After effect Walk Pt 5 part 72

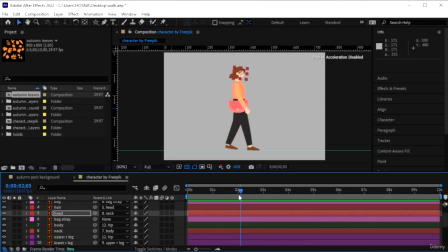[0:00]
Okay, we made our character walk. I also went ahead and made a few adjustments to the head, made the movements a little slower than what it was.
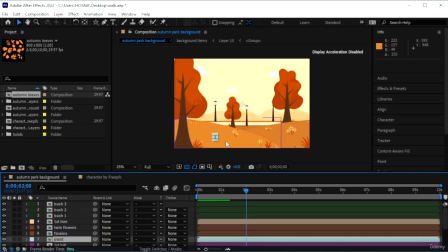[0:09]
Now it looks more natural. Okay, let's go to Autumn Park background and first prepare this for our character to walk in. So we're going to first animate the stuff that we need to animate. So go in the bushes
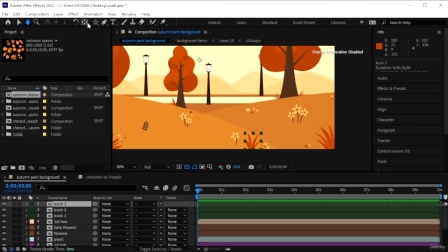[0:27]
and we're going to take the anchor point tool and just bring them below everything. So the bush moves here. Do the same thing for all of the layers or any layer that you plan on moving.
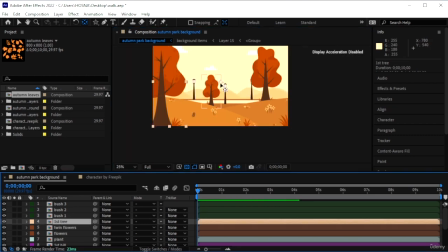[0:45]
Bring it here. Then we have the tree. Make sure the tree is, the anchor point is below. We have a twin flower that we're going to add this here. We have more flowers.
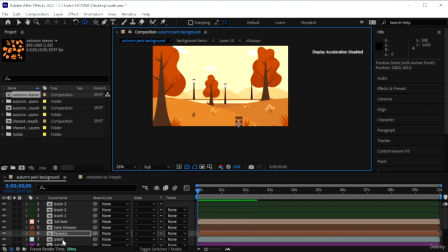[1:03]
You can duplicate the flowers if you want it to be more than what you see in this project. I'm happy with the number. The hills are not going to move. Just anything that we can move using the wind.
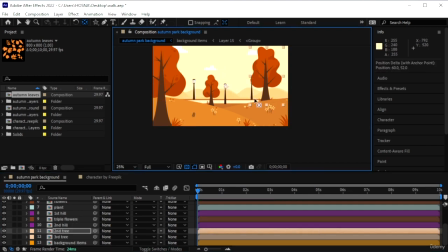[1:19]
We will fix their anchor points for some movements. Okay, and the rest is just the background.
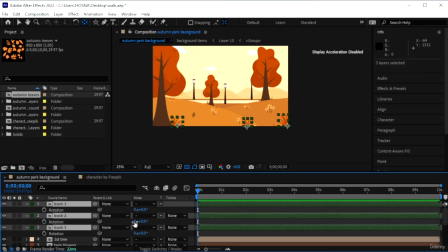[1:33]
Okay, so for the bushes, select all, hit R on your keyboard, and we're gonna add like a +7. Turn on the keyframe. Next thing, we're gonna go for -7, so they go to the opposite side.
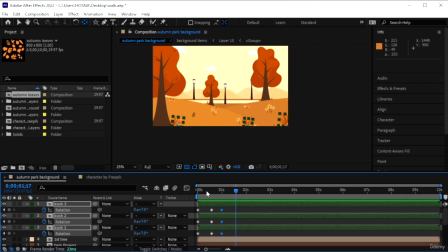[1:49]
1 second, we're going to go back to +7. So there's a really slight movement and we're indicating that it's windy out. You can adjust the keyframes. Make it slower or faster, and then we need to loop these.
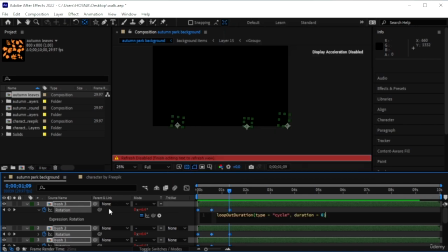[2:05]
Anything that we animate for cycles need to be looped.
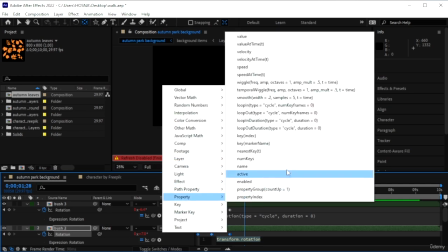[2:11]
Hit Alt on that to loop out. Click away.
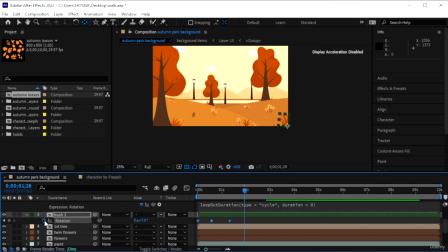[2:17]
You have a final thing as well.
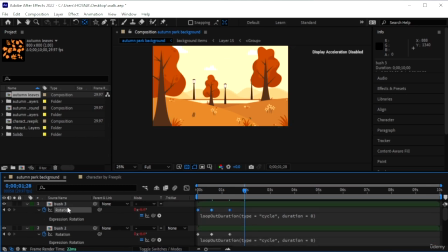[2:23]
All right, so these are looping now. Let's go ahead and close the bush layers.
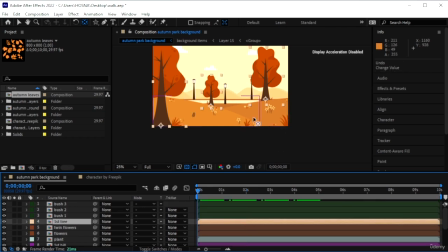[2:29]
Hit M to close them. For the trees, we can use the puppet pin tool, or you could just not move them because they are quite big and I don't think the wind would move them that much. So skip the trees, get the plants, any little object on the floor.
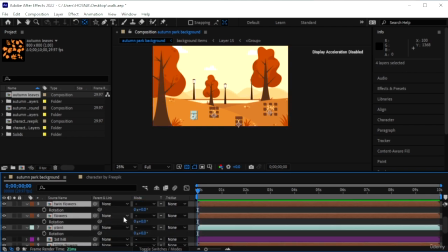[2:49]
Hit R on those, and we're also going to make, since they're less thicker than the bushes, they're thinner, we want to add more movement, so -9 for all of them. Turn on the keyframe, 1 second in, select them all.
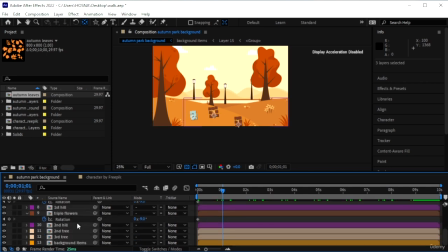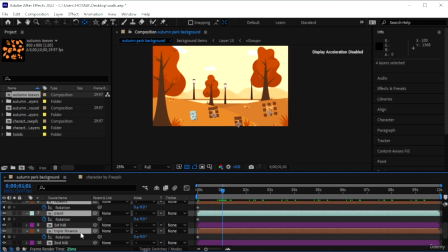[3:11]
One second in, we're going to add +9, and then another second in, -9. So they're just moving like that. They're moving left and right.
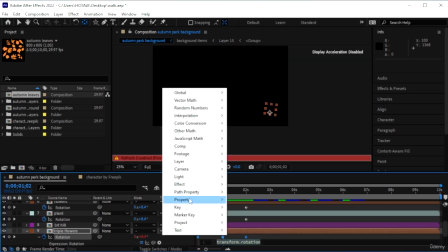[3:29]
We're also going to loop these, and then we're going to offset them so they don't all move at the same time, because that's kind of unnatural.
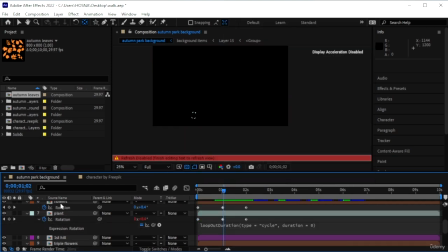[3:37]
By offsetting them, we create a really random movement, which is perfect for our landscape.
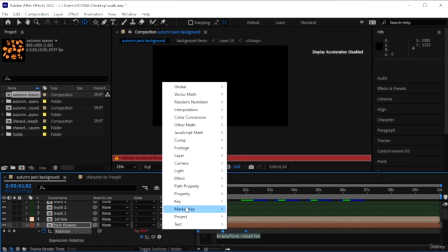[3:46]
Move out. We have one more flower. There we are.
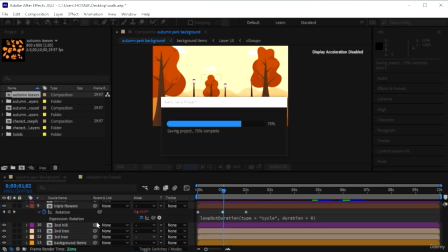[3:53]
So if it's red, it means that you looped them. Select all of those layers.
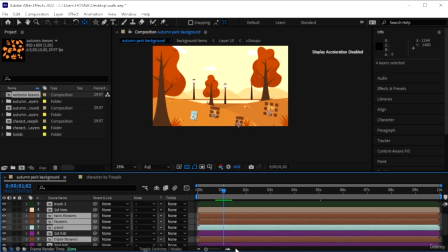[4:03]
Hit M to close their thing.